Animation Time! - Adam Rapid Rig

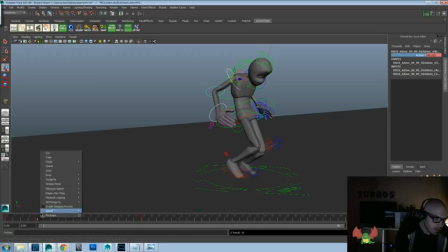2705s
original. There. So let's see here.
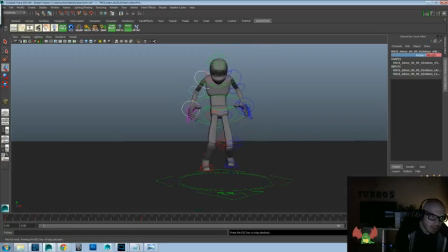This wrist is too broken there, so let's scale it back a little bit more.
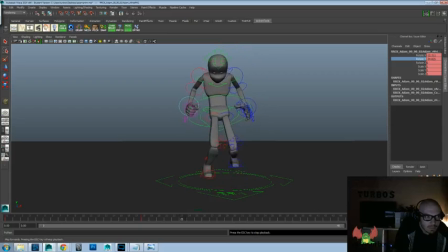And not as far back. Just scale back a little more.
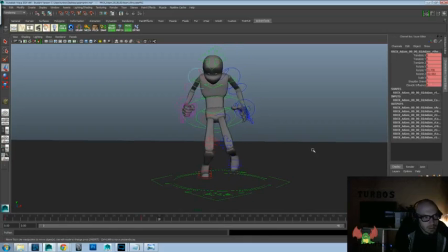Okay, now let's look at the other side here.
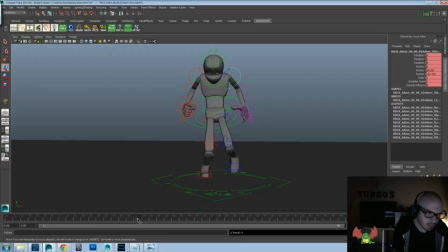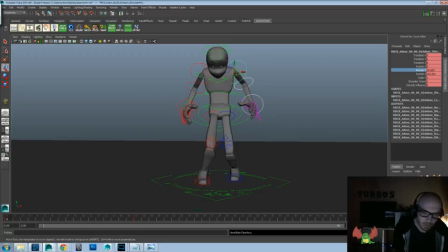2781s
It's got more upside down.
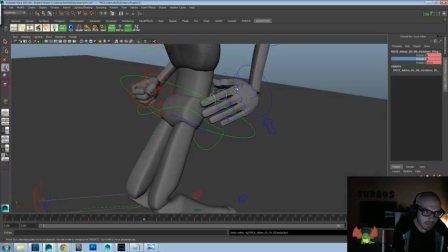2789s
And let's just do a little bit of clench on this hand. So I think we might have over clenched the other one. It's just kind of too much, too busy. I don't feel that.
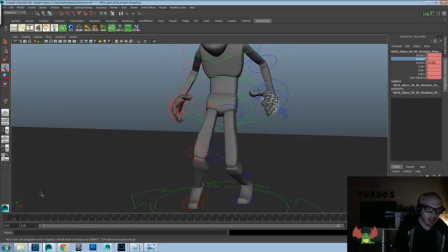2804s
So.
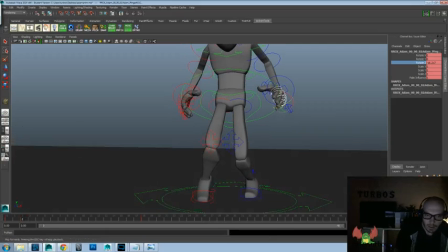Holds at 3, tail at 9. Held at 20, tail at 32.
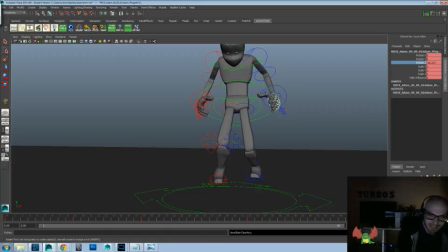2837s
1 second, I'm going to say. Sorry about that. Let's hold that a little bit more. Okay, let's go look at that now.
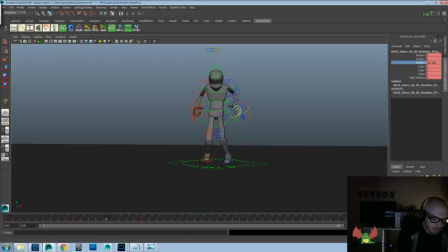2856s
Hold on 1 second here. Okay, hopefully we're still recording. Just heard a bunch of names. Alright, let's go back here.
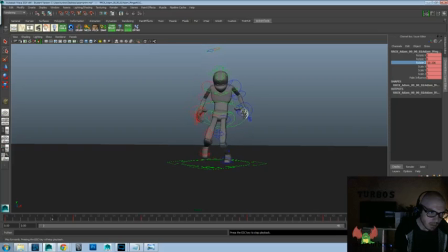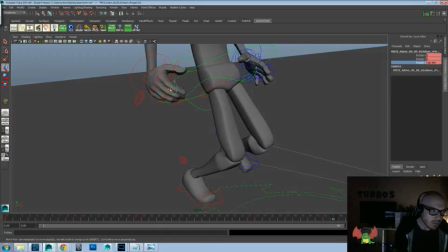2879s
Just feeling like this is too much of a close. It's alright, but it's too distracting.
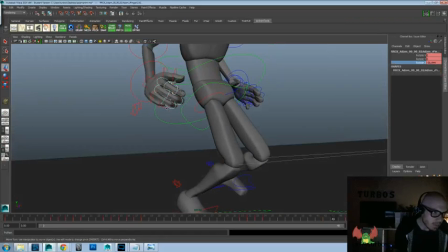2885s
I don't want it to do that. So I'll go ahead and grab.
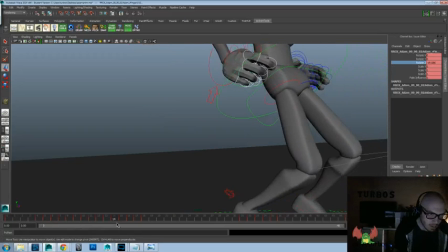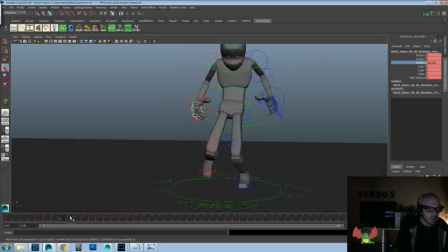Set like 8. Just keep it simple, right?
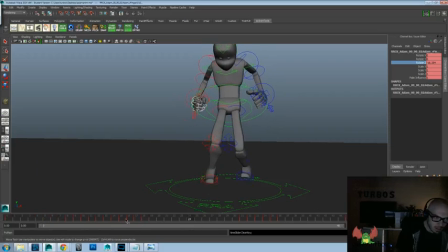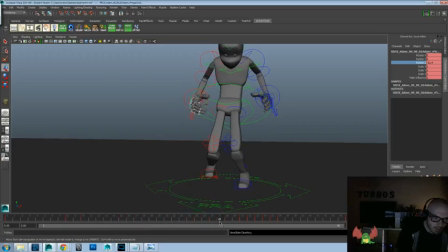2929s
Okay, and I'll just hold that there. And 2 to 7.